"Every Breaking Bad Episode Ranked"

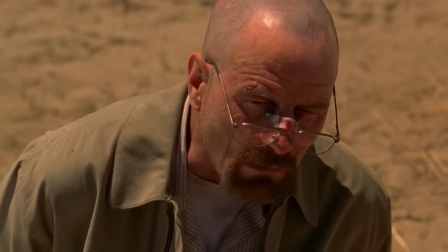[82:12]
But it's because Walt figures he can't kill him yet because Jesse won't allow it. For now, at least.
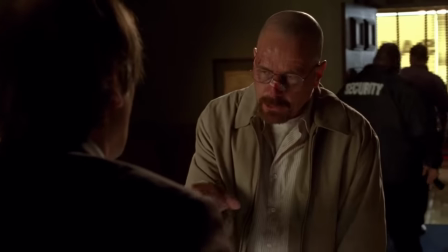[82:17]
But Walt knows he's not playing around and goes to Saul for the disappearer because Gus threatened to kill his whole family, including Hank.
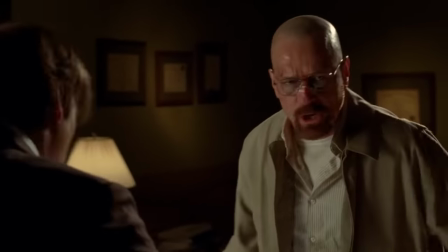[82:25] Call anonymously!
This episode is just chock full of iconic lines. But to be honest, this episode is mostly carried by that amazing ending scene.
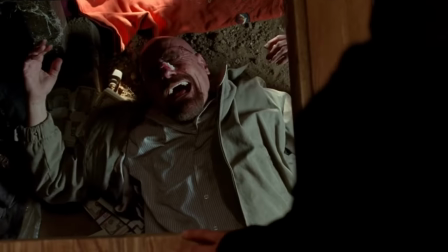[82:33]
I mean, what can be said about it that hasn't been said already? Maybe the single best scene of the entire series, and in my opinion,
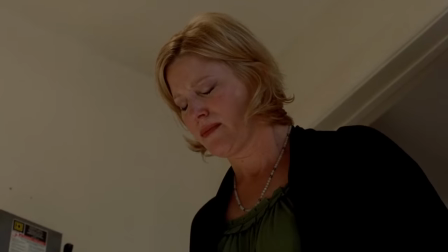[82:38]
the best acting performance by Bryan Cranston in all of Breaking Bad, and some of the best television acting ever, period.
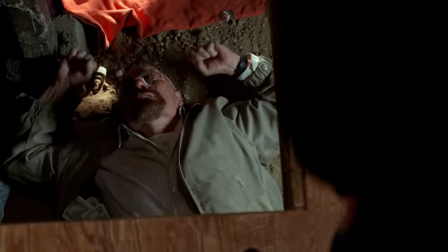[82:45]
I mean, what a way to end the episode. No money to save his family, and on top of it all, his wife gave it to the guy she had an affair with.
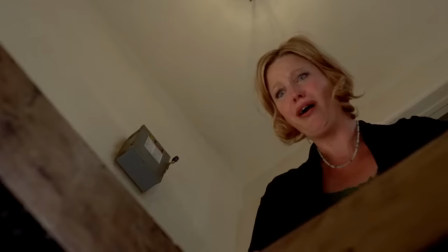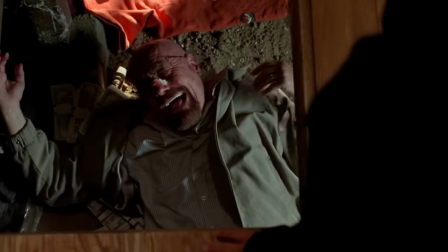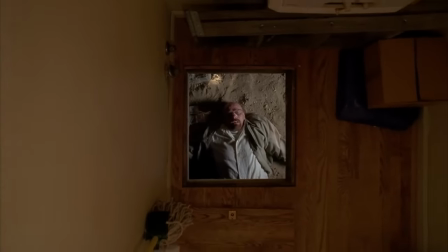[83:02]
Can't help but just laugh. And that final haunting shot, I mean, wow. It's just great.
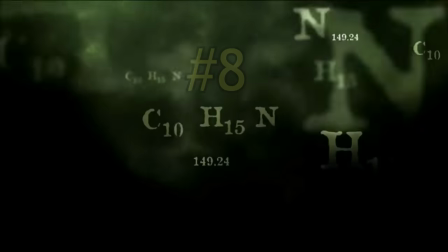[83:07]
What else can I really say? Number 8. End Times.
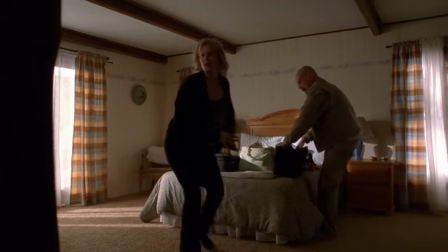[83:13]
Taking place immediately after the shock and awe that was Crawlspace's conclusion, we have End Times,
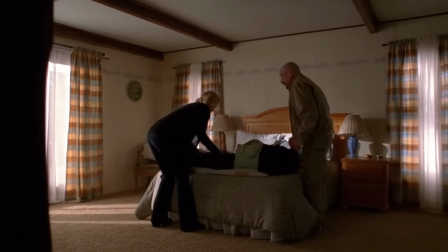[83:18]
a very underrated episode because everyone talks about Crawlspace and of course the season finale Face Off, but this one in between doesn't get as much love,
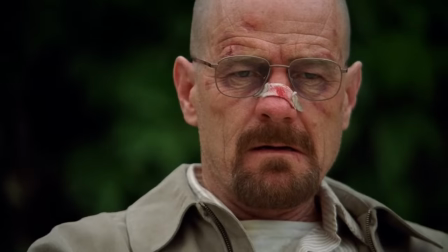[83:26]
but it's definitely deserving of it. Because as far as setup episodes go, this is about as good as they come.
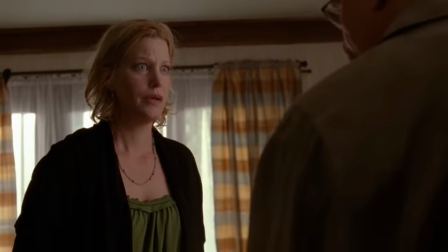[83:30]
So Walt leaves while his family goes to Hank's house for protection from the DEA, while he basically waits around to die knowing he's the real main target.
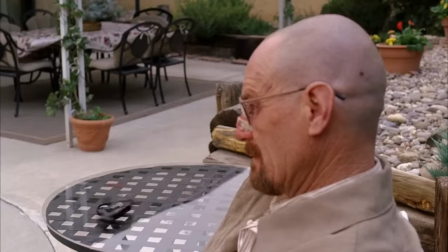[83:38]
Side note, amazing performances all around, especially Anna Gunn in this scene. And Walt in this scene has basically pretty much given up on living and waits to die in his backyard,
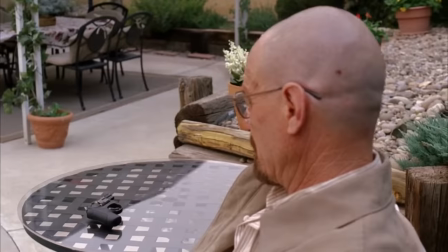[83:47]
before eyeing the Lily of the Valley plant, but of course at this point we don't know what he's even thinking,
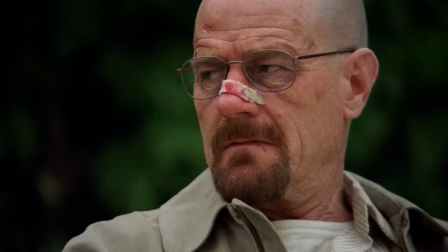[83:52]
and no one, and I mean no one, could have possibly predicted his insane plan.
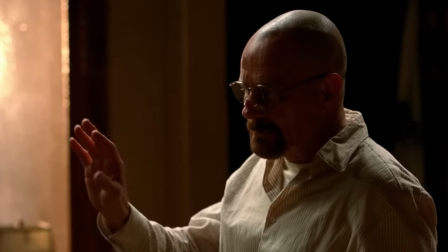[83:57]
However, this is where it all starts, putting into action the poisoning of Brock through Saul,
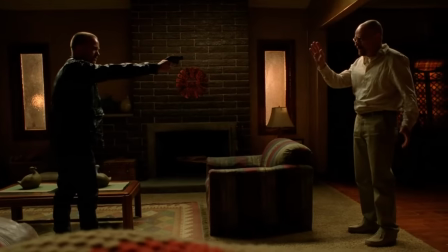[84:01]
which Walt then blames on Gus as Jesse realizes his rice and cigarette is missing, thinking someone took it.
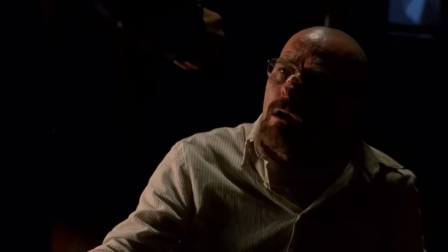[84:07]
And he confronts Walt about it, thinking he's the only one who knew about it and had Hewell steal it, which is true.
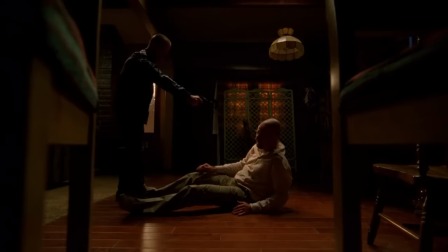[84:12]
But he's playing like 5D chess here, and convinces him that Gus saw it on the cameras, and is using it as a tactic to get between them, which eventually Jesse actually believes.
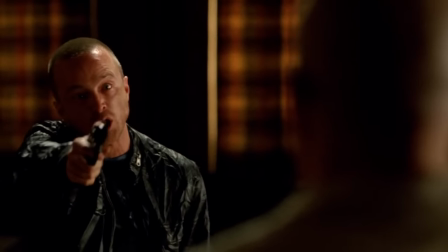[84:21]
Insane manipulation skills here, this man is on that light Yagami level. Also great acting by Aaron Paul here as always.
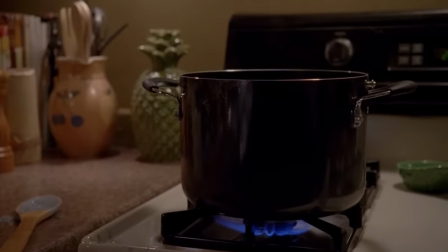[84:27]
So Walt and Jesse finally put aside their differences and start to work together, with Walt making a bomb,
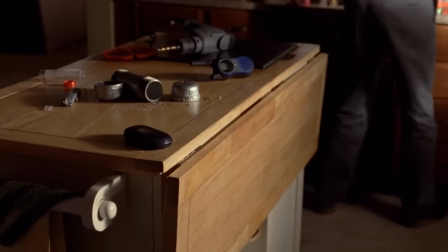[84:33]
and Jesse trying to draw Gus to the hospital because he refuses to work due to what happened to Brock.
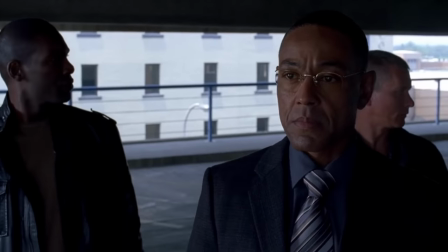[84:38]
Gus remains unkillable though, through what appears to be pure instinct into the situation,
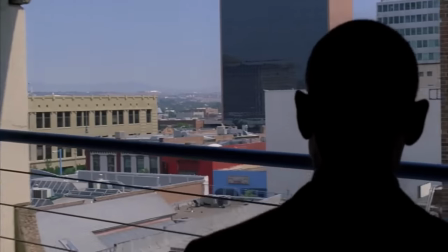[84:42]
choosing not to get back into his car where the bomb is planted, leaving us wondering how they're going to possibly deal with him now,
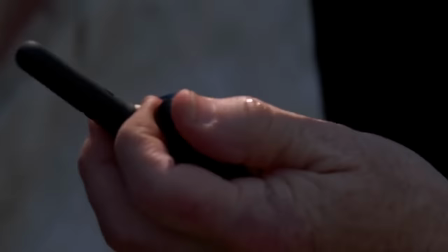[84:48]
especially when he knows that they're out to get him.
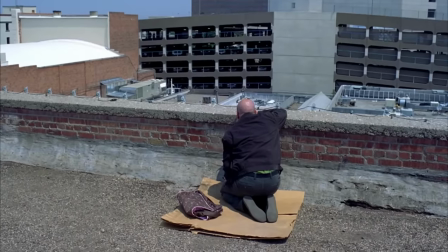[84:51]
And I seriously love how they present a solution in this show to a problem or a character and ditch it, leading to just more fun and intriguing scenarios.
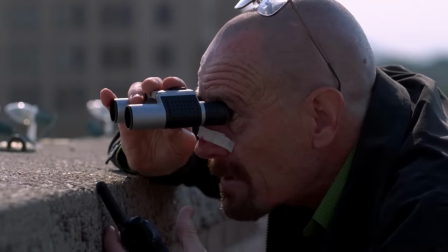[84:58]
Similar to what they did with Tuco, and I mean, it makes sense.
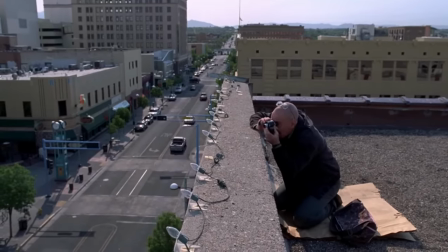[85:00]
He must have realized, being the smart guy that he is, that Walt actually poisoned Brock and that he was lured there on purpose.
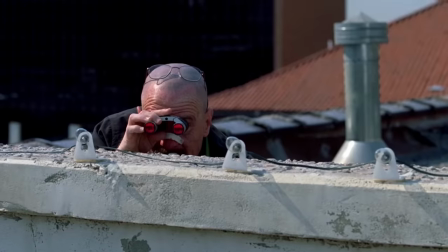[85:07]
You can actually physically see him thinking about this as he walks too, which is a great subtle acting note here.
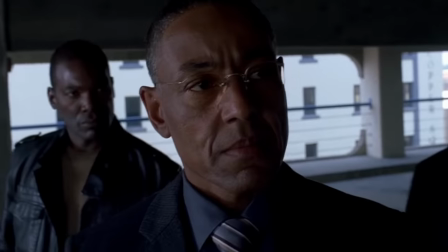[85:12]
Great job by Giancarlo Esposito. And just an overall incredible penultimate episode for the season.
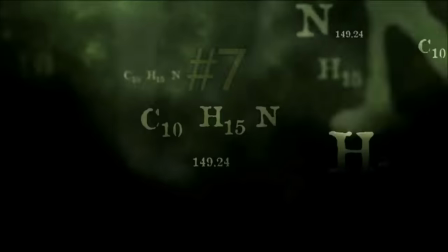[85:18]
Really can't gas it up enough. Number 7. Dead Freight.
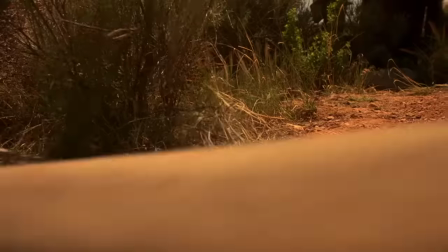[85:24]
Now here we've got an all-time classic, I think most would agree.
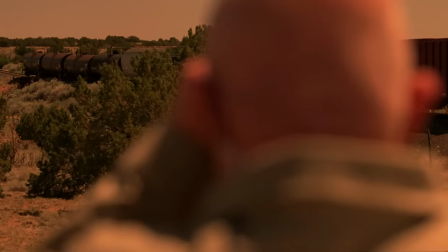[85:28]
It doesn't even really feel like so much of an episode of Breaking Bad than it does like a great heist movie, because that's essentially what it is.
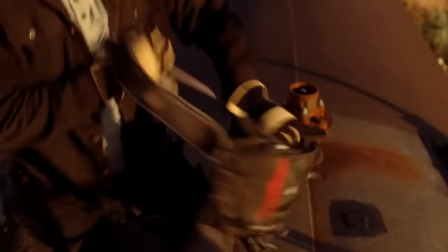[85:34]
It could stand on its own as just that. I also love it when episodes remained more focused like this and don't bounce around between storylines too much, and this one does that,
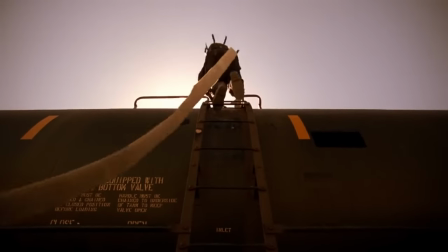[85:42]
focusing almost entirely on the methylamine train heist, which just makes for really engaging television.
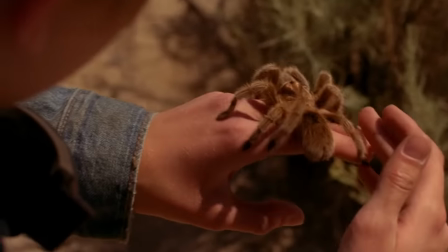[85:47]
It all starts with the cold open of the kid, Drew, finding a tarantula in the desert, who ends up being killed at the end of the episode by Todd,
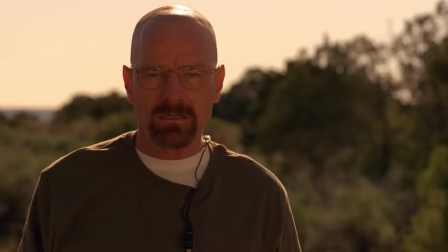[85:54]
to bring down the spirits of both the audience and the characters after seemingly doing the impossible.
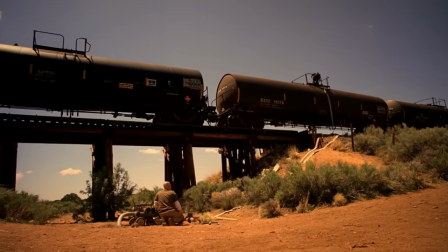[85:59]
What can I say though about the heist that hasn't been said already? It's amazing, plain and simple, not much else to say about it.
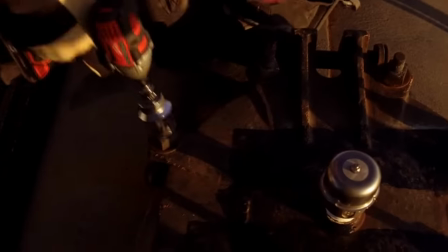[86:05]
Other than the soundtrack here, fantastic. But the scenes that weren't the heist itself were great too, like the team threatening Lydia only to find out that she didn't plant the tracker.
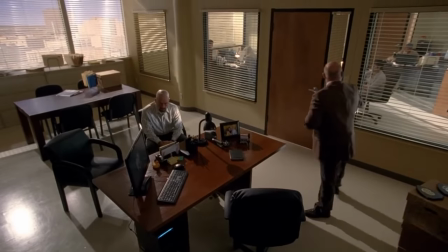[86:13]
Also the scene with Walt doing a crying routine to get into Hank's computer to bug it, that was also good stuff.